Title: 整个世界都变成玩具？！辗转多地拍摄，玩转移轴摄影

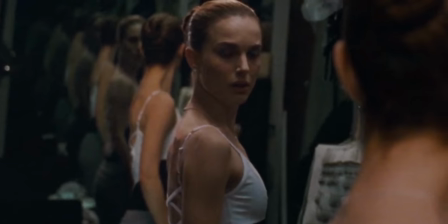在很多电影里面你都可以看到这样摄影机拍镜子却不穿帮的效果以前我也很奇怪他们是怎么做到的
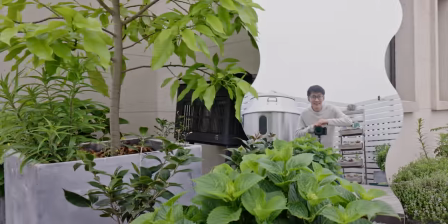那其实利用一周镜头就可以拍出来你只需要把一周镜头正对镜面利用一周镜头的偏移功能就能够获得一个更大的取景视野
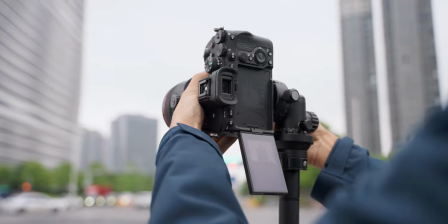那也正是因为一周镜头有更大的相场所以我们可以从更多角度来拍摄到这个主体
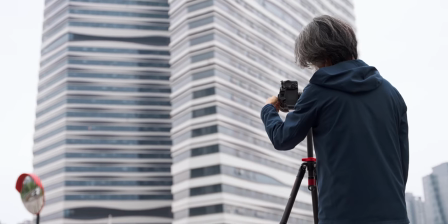从而改变画面的透视因此一周镜头经常用于建筑摄影那摄影师不需要爬楼就可以在地面拍到横屏竖直的建筑
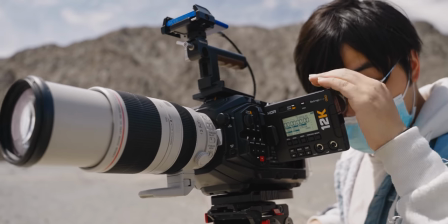那如果说你想拍一个分辨率超高甚至超过12K 16K或者更高的视频
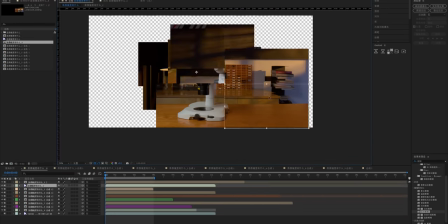那你也同样可以使用一周镜头来分开录制相场中不同的部分后期把它一个一个拼起来就可以完成除了偏移
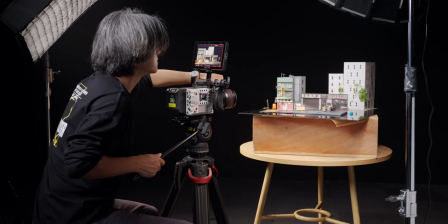一周的轻角特点也被摄影师玩出了花那比如镜物拍摄的时候由于景深很浅只能够实践一个主体
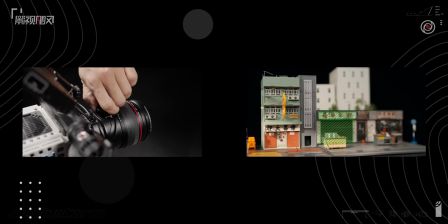那如果你使用一周镜头你可以旋转镜头的角度让胶平面侧贴在拍摄主体上面你在大光圈的情况之下画面也竟然可以获得一个非常深的景深效果除了把主体拍实镜头的轻角还有另外一种相反的用法
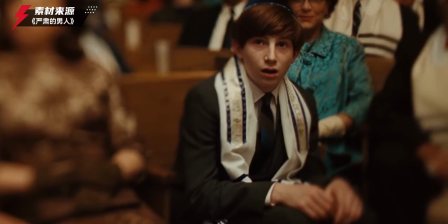就是巧妙地使用可控的虚焦电影里面这些朦胧梦幻的镜头
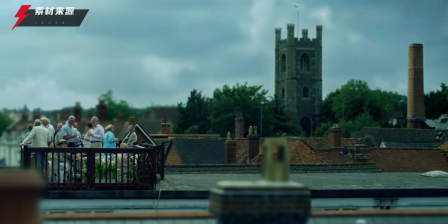都是摄影师使用一周镜头极浅的景深加上倾斜的胶平面来实现的我个人特别喜欢的摄影之导
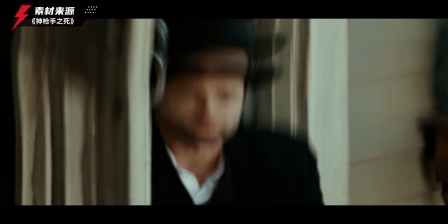罗杰迪金斯曾经为了实现这种复古风格化的视觉效果专门定制了以它名字来命名的Dickens一轴镜头拍出了这些画面那刚才我们分别讲完了偏移还有轻角的应用那如果说我们把这两者
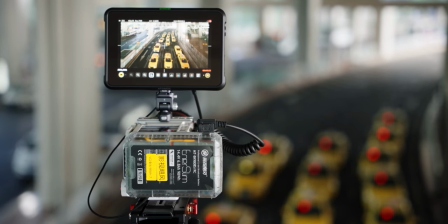同时来使用的话会获得一个什么样的效果那其实我们片头的小人国视角就是这样得到的
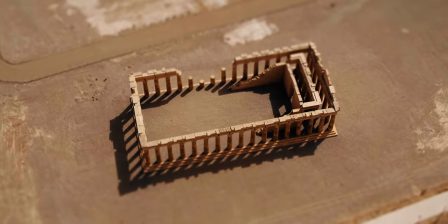这种微缩模型的即视感来自于俯瞰视角下微弱的透视还有机前的景深同时要有元素丰富
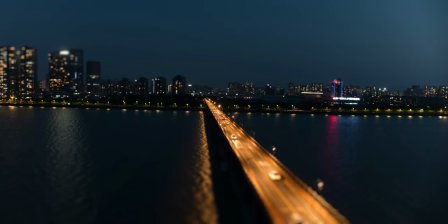并且动态适度的场景所以要实现的难度还是有一些高为了能让你尽可能的领略到一轴的魅力
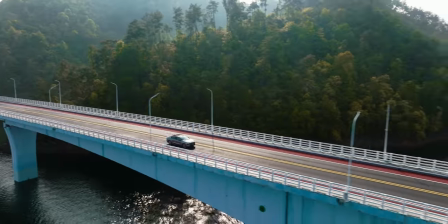我们这次带上了各种无人机自驾前往了中国各地
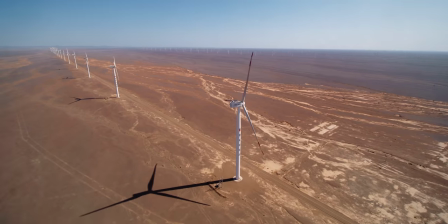悬点拍摄所以下面请跟随我们的镜头欢迎进入小人国的世界